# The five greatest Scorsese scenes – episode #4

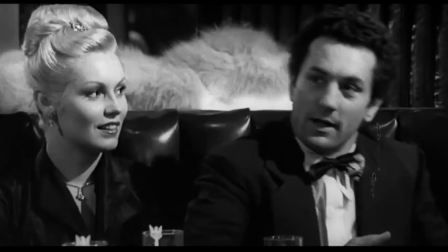the bronze bull, the raging bull. Let's hear it for the great Jake LaMotta, ladies and gentlemen.
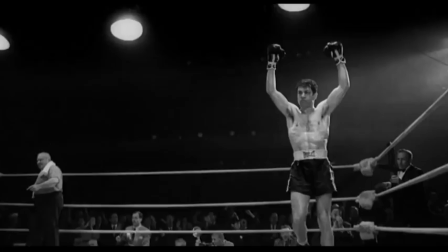Hi, my name is Bruce Isaacs. I'm an academic working in film studies at the University of Sydney.
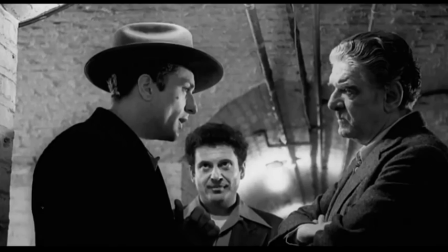Over the next week, I'm going to be looking at five iconic sequences in the cinema of Martin Scorsese, one each day.
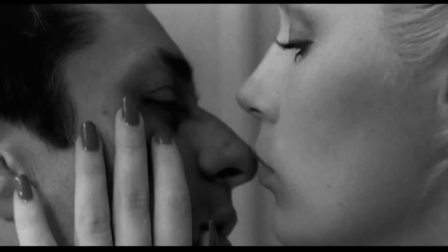This sequence comes from Scorsese's Raging Bull of 1980. This is the film that really established Scorsese as the preeminent filmmaker, because Raging Bull was at once a great experimental film.
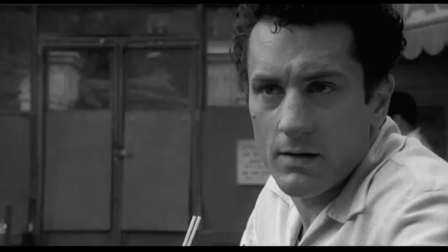He returned to black and white, for example, which is really considered something rebellious.
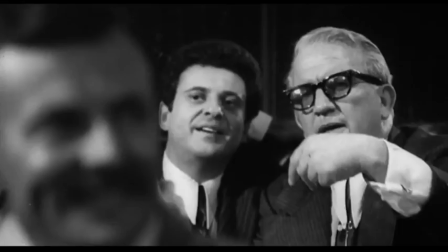Even today, if you think of the filmmakers, you know, think of the Coen brothers doing black and white, for example.
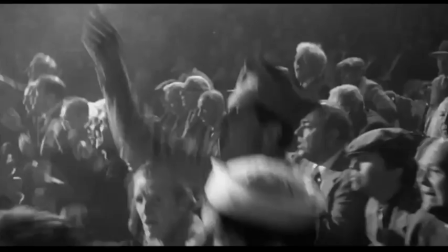It seems to be something rebellious within the context of a mainstream form of cinema.
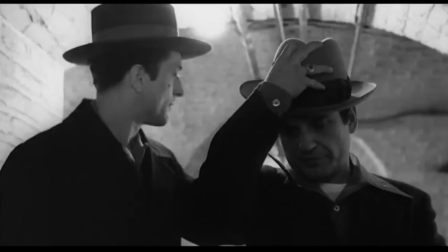As audiences, we find black and white as the signature of art house.
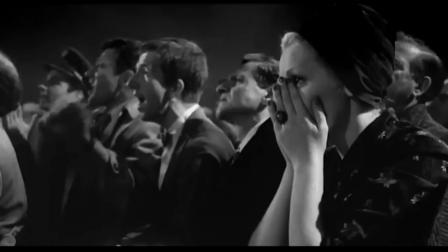It's the signature of alternative kinds of cinema.
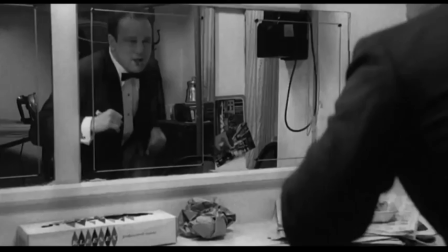So Scorsese turns to black and white to provide this sense of an alternative space of cinema.
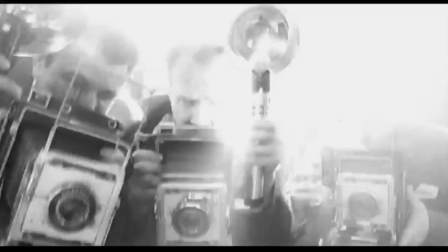But I think in much more profound ways, he's calling on the tradition of Italian neorealism.
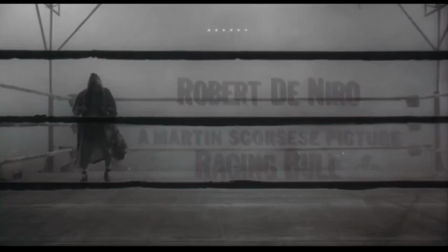And this is a sequence that I absolutely adore in his work. I don't have so much to say about it in terms of
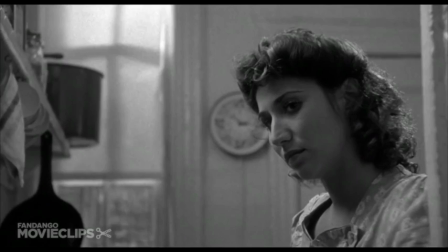expressive style or in terms of the wild experimentation we've seen in the sequences in Mean Streets or Taxi Driver.
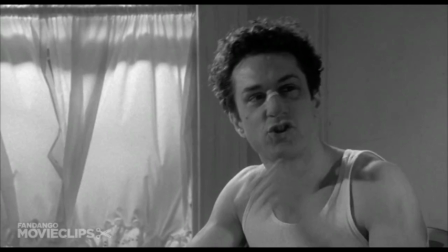What I want you to get a sense of now is the poise in Scorsese. Have a look at the ways in a play what is a highly dramatic scene covered in dialogue, but that works as an insight into the twisted persona of Jake LaMotta, played by Robert De Niro.
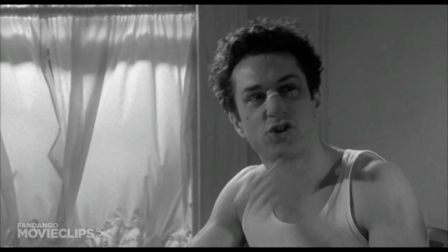I want to talk a little bit about De Niro's performance, and I want to talk about the space that surrounds the performance, again in the domestic setting. We're again amongst the street figures. So it's LaMotta, it's his brother. It's the kind of community that we're going to see come back as, I suppose,
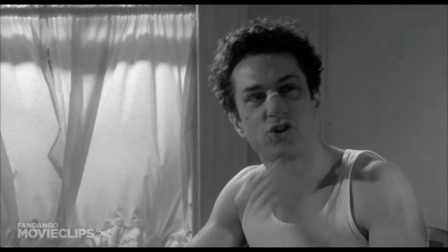street and gangster communities in Goodfellas and Casino. Yeah, I want you to look at the way that De Niro's performance captures the foundations of the development of this persona.
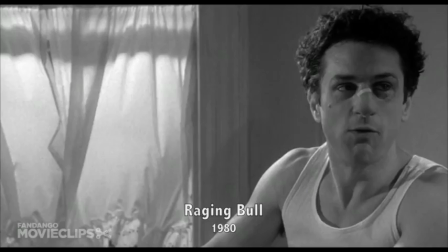There are a number of lines that I want to draw your attention to and a number of expressive gestures in De Niro's performance.
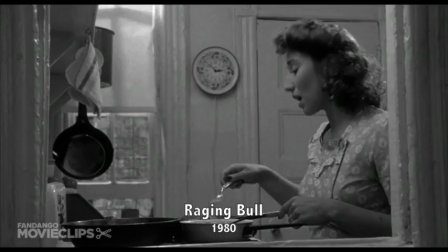Okay, so the paranoia of this male subject.
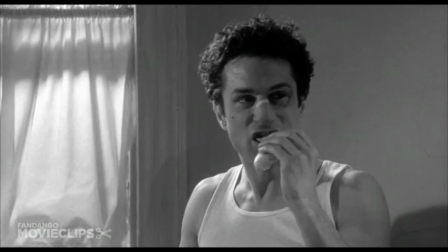In Scorsese, most males are deeply paranoid about one thing or another.
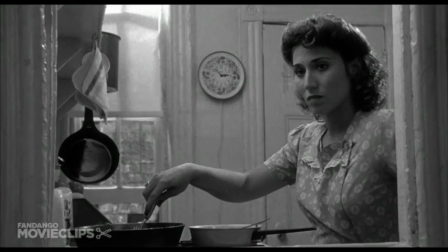Is it done? No, it's not done.
I always think that Scorsese, you're thinking of A Streetcar Named Desire.
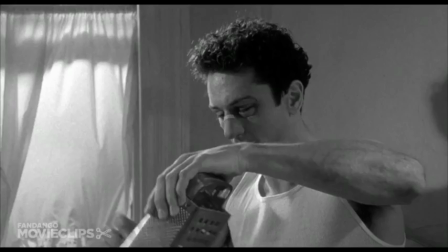I think he's thinking about Brando. I certainly think he's thinking about the Elia Kazan
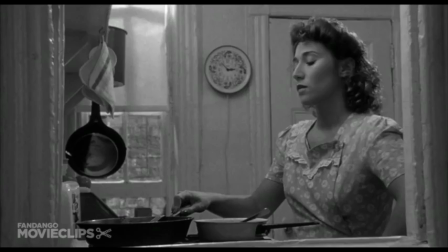version of Streetcar with Brando, because I know that it's a film that Scorsese greatly admired.
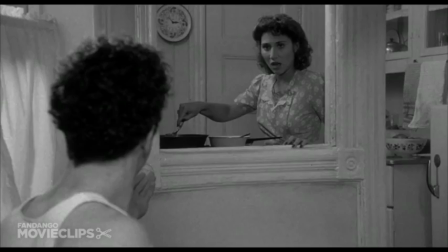If you think about the comparisons here between Jake LaMotta and Stanley Kowalski, he's framing De Niro as eating, right?
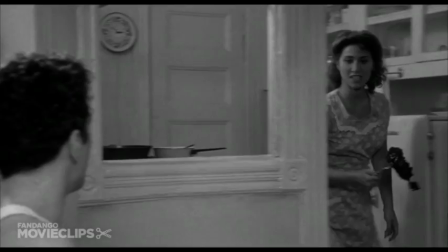This is an animalistic figure.
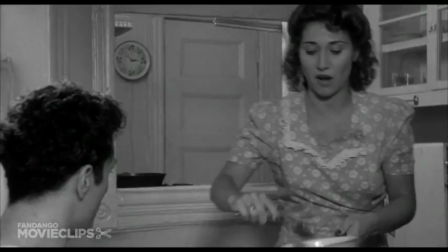So he's a male, but he's, I suppose it's not uncharitable to say he's uneducated.
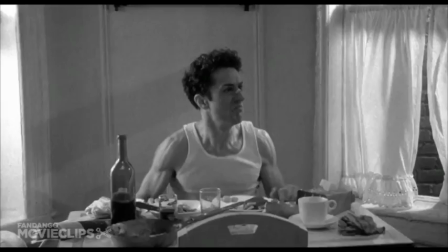He lives through his body. He's a sort of physical specimen of the streets.
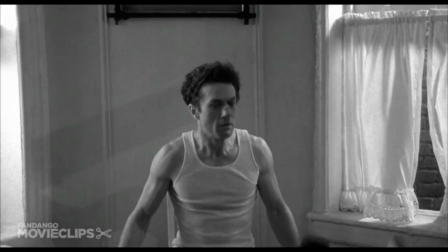So he's learned to live through the streets and in the streets, and his mobility comes not from education, but from the physicality of his boxing. He's actually fighting a boxing match regardless of the space.
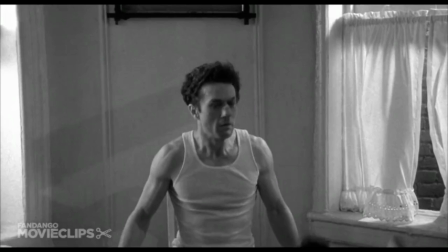Whether he's in the ring, whether he's in the domestic space of the setting that you're about to watch, he seems constantly involved in subduing his opponent with his own physicality.